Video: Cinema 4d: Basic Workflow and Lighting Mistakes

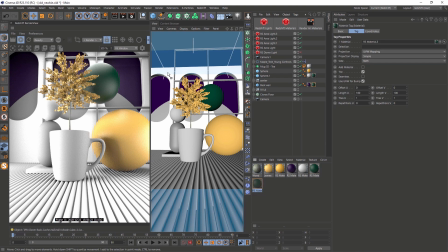And now we start to get a lot of distraction elements, a lot of materials, a lot of
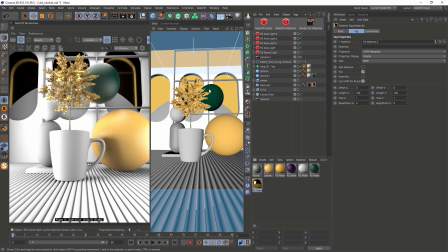extra things when we don't need.
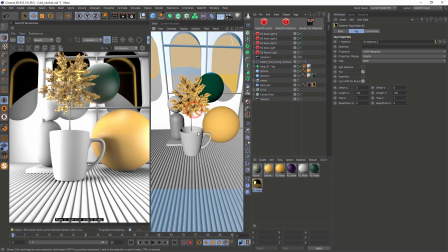And camera could be set like, you know, parents shooting their kids from the tall,
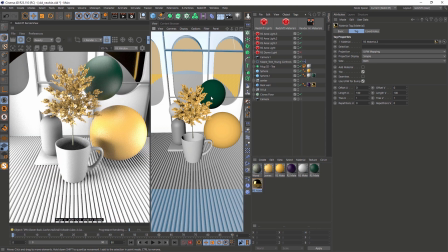and it's always view from the top to the bottom.
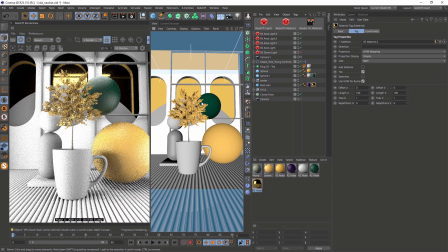I recommend you to avoid this top view, so drop the camera low, change the focal length to proper one.
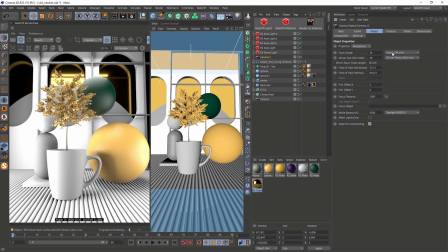For example, if you set very low focal length, it's like very distorted geometry,
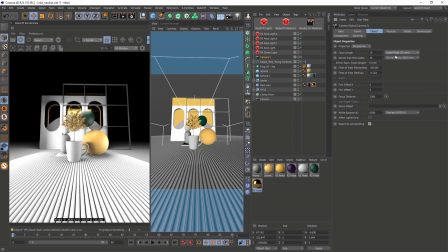and we always try to avoid to set proper length,
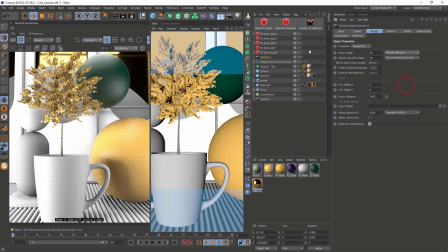focal length 50 or maybe 130, and now we have these vertical lines going vertically,
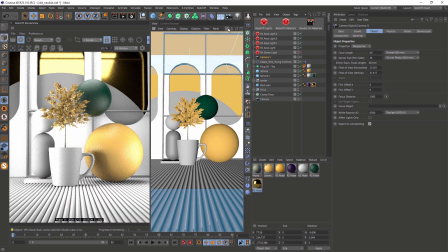no distortion, and it looks more professional, like portrait lens in photography. Now you see the shot looks richer, and we go back to maybe 35 and change the angle of camera.
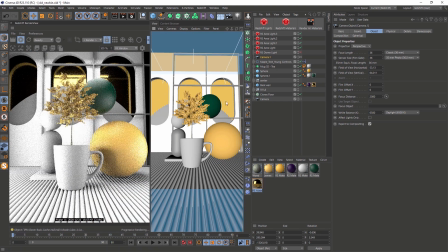We start to see not professional look distortion, our spheres start to pop,
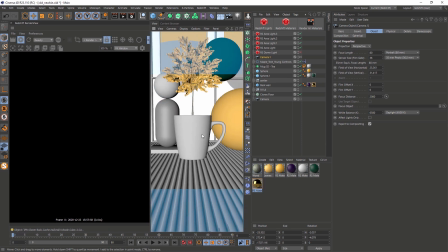and when we go back to our focal length and setting proper angle,
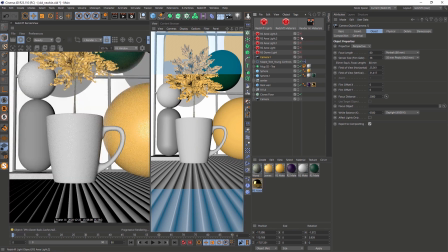we see more clear our composition without any perspective distortion or vertical lines.
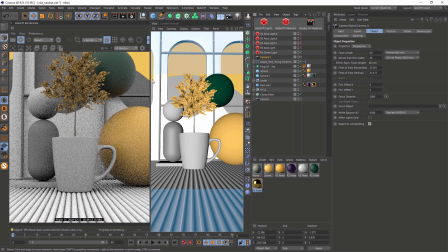The next big problem is lighting. Sometimes it's too flat, and all we have to do is to set one strength from the side, so we get shadows,
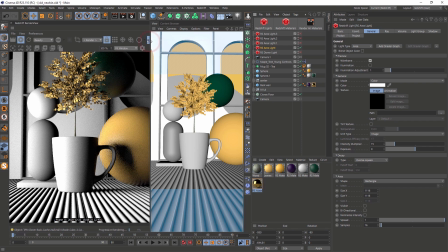so we get lighting, and then people start to compensate these shadows from setting side light.
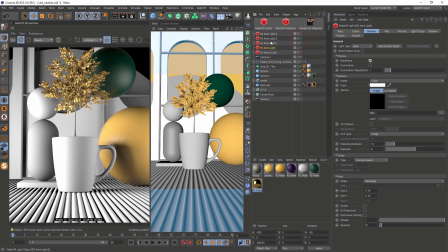Now on top we have top light to avoid these shadows, and one more light at the front.
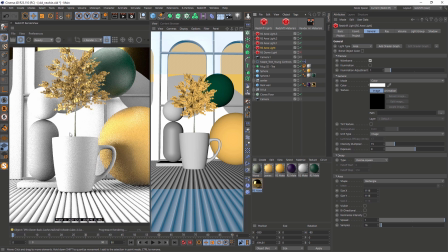At the final of this manipulation we have overexposed composure with these blooms and all these white zones which are not good looking. So we have to face with this problem now and how to solve it.
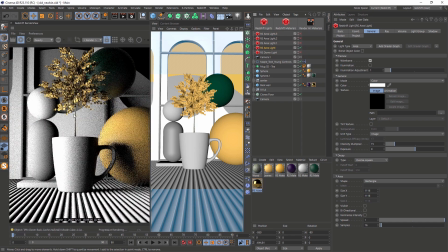When you're starting to build your lighting setup, be sure that every light has no overexposure at the beginning. Decrease intensity multiplier to that value so we don't have these white blooms.
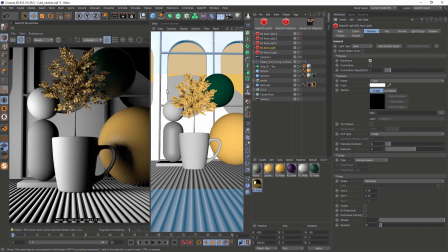Of course, we have to compensate this dark zone at right, so we enable lighting.
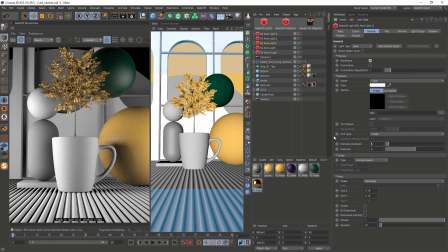And some people try to set the identical value in intensity and we get flat lighting again. So be sure to avoid it and decrease the side light in few lower values,
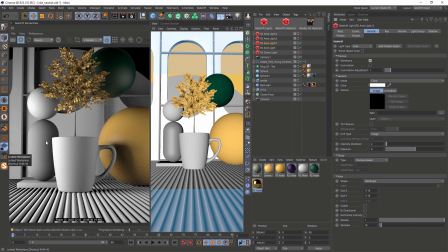so one side will be brighter than another. The same principle is for the top lighting.
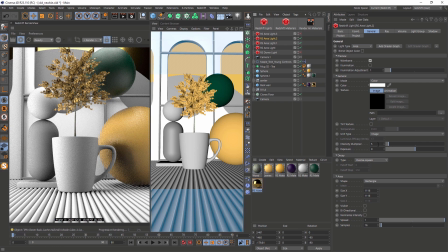We're adding top light and we have to position it right,
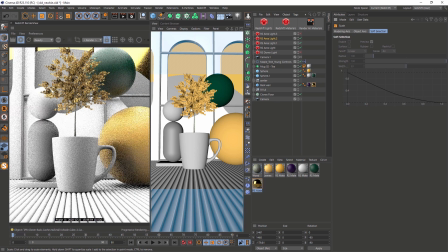maybe decrease intensity so it will not be
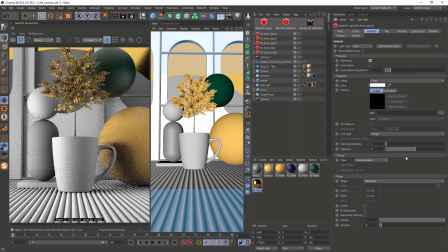so strengthful in the scene and kill all the shadows from geometry. Very often front light kill all the shadows, so I don't recommend to use it. And instead of it, we can light up our scene with enabling global illumination
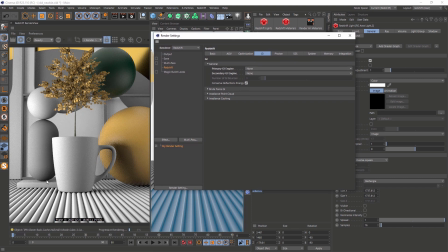engine to avoid these dark zones at the bottom and in crossing of geometry. Global illumination will eliminate these black zones in one click. We get bright light.
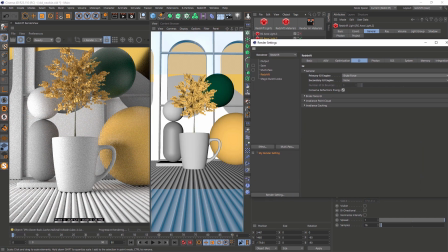And now I want to work with composition to lower all our geometry, maybe change the angle of the camera.
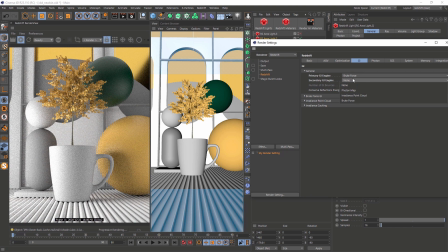If you would like to add more light, add secondary GI engine, for example, Iridian Sketch or Brute Force. And now we get more light in the scene. We have reflex, so light bounce to a yellow sphere and then go back to flow with color it by sphere.
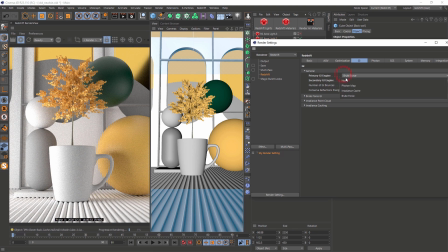And now I set bucket rendering and disable Brute Force. So we clearly see the difference that add Brute Force to our rendering. Not Brute Force, global illumination. And the difference is huge.